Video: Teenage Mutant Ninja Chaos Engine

fancy martial arts look cool but also fancy martial arts contrast really well with Xu Lien's calm practicality I mean no one is going to look at Xu Lien and go oh yeah that woman can't fight but her style is very different I mean everyone in the movie has their own unique style Li Mu Bai if you're wondering is just that kind of very efficient calm float like a butterfly thing Jen is flashy sure and she's impressive to watch but I know where my sympathy is in this scene and it's with Xu Lien who is absolutely magnetic you've got a magic sword that can break all weapons all right I'm just gonna keep trying things until I find something that works and because I'm older and wiser and more experienced I can do that we also hammer home that they are angry and determined but not lethally so you can see this especially in the early part of the fight where Jen will wait while Shulian is getting herself a new weapon anyway we have another pattern interrupt with the monk spade which is a moment of pure comedy which
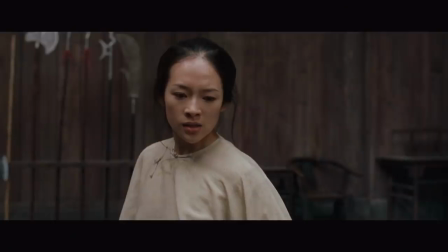I very much appreciated but there's another purpose for this moment too aha you can see Jen thinking she can't actually use every single weapon in here she's not some invincible sword goddess I can take her it's at this point that Jen moves into attack before Xu Lien is perfectly ready for her did the monk spade make her more confident or is she just getting more desperate the weapon Xu Lien grabs next is not exactly built for finesse
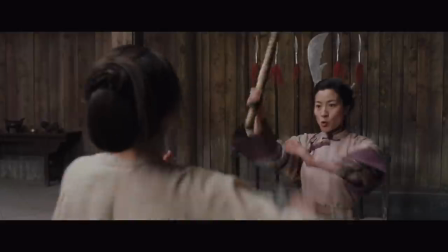bludgeoning weapons anyone makes sense it'll last longer against the magic sword because it's so much thicker and it's not a thin wooden stick like
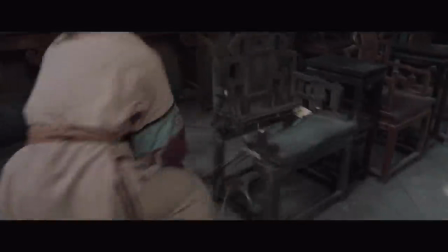the spear is it clearly worries jen and it smashes up a lot of furniture and while it may be looking beaten up after some time fighting with it you
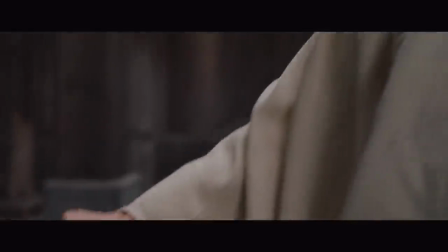can also tell that jen is getting tired we have specific close-in shots of how her hands are shaking these two have been wailing on each other for several minutes with no particular break they're both looking pretty sweaty as you would so jen fights back against the bludgeoning weapon using a whirly spinny attack that is quite similar to the one that Xu Lien used lo these couple of minutes ago and again the green destiny shears through solid metal hey ho it is at this point that we introduce another pattern break as Xu Lien decides to change tack and use her words you would be just
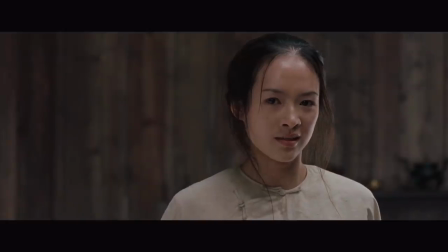a novice without it don't blame the weapon if you can't beat
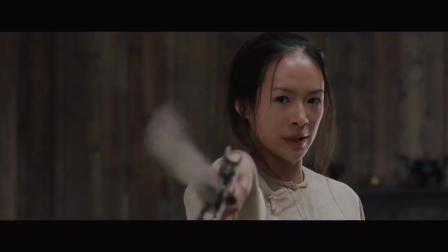me Jen still arrogant invites her to pick up whatever weapon she wants and then
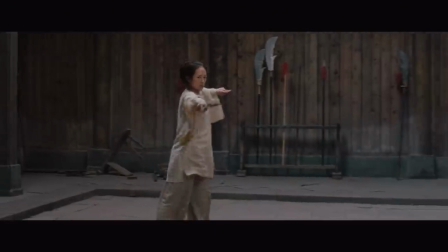the music gets real excited about everything as we get a glamour shot
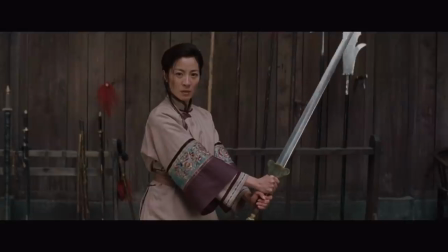of Xu Lien's new sword I think it's called a daichan but I really want
to call it a broad sword because she's a never mind I told you the jokes weren't going to improve the music starts to
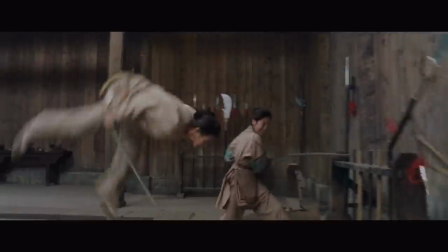really get with it as we ramp up the intensity of the phrase everything is on the table in terms of targets we get some close-in shots we get attempted
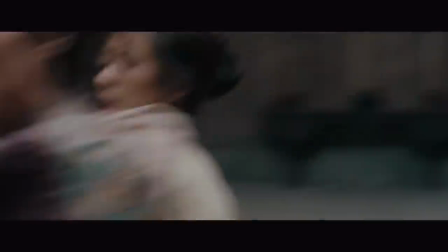disarms and then green destiny strikes again but this time Shulian is
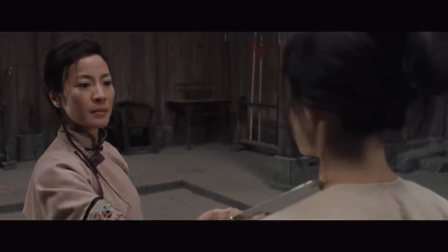prepared and the sword blade is at Jen's neck and it's over from an honorable jewel perspective anyway again note that jen could be dead right now but
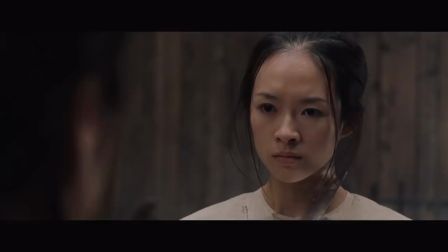she isn't and the fact that she isn't seems to kind of enrage her there
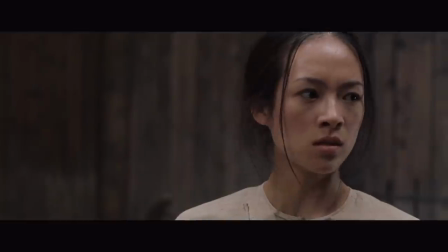being no honor among spoiled brats jen then injures shulien's arm and is about to mix it up with her again but is stopped by li mu
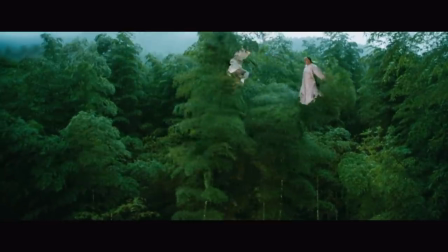bai and then those two get into the bamboo forest which is a scene i find both beautifully shot and kind of unintentionally comic sometimes at least i assume it's unintentional anyway so ends the scene and it is
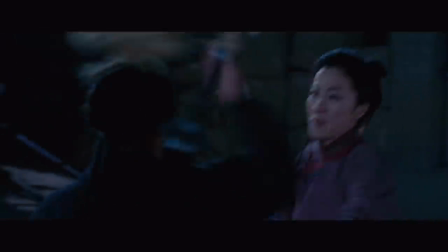excellent in contrast to the first fight between Xu Lien and Jen this one is very grounded sure there's a little bit of wall running and acrobatics but there's no need to keep Jen there she wants to be there and fight so there's no need for fancy footwork this isn't a pursuit and escape situation it's a prove yourself situation and what it proves is that Jen is a kind of a brat b not yet worthy of the sword c in desperate need of training and d kind of reluctant to hurt Xu Lien and very much
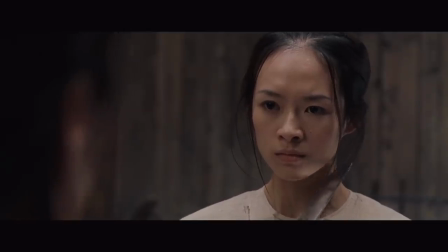unwilling to kill her Xu Lien shows Jen mercy by holding the sword at her neck and not just cutting her throat and Jen even though she's dishonorably
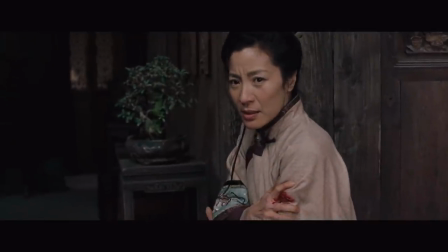continuing the duel after it is clearly over only cuts Xu Lien's arm that could just as easily have been a stab or a cut to the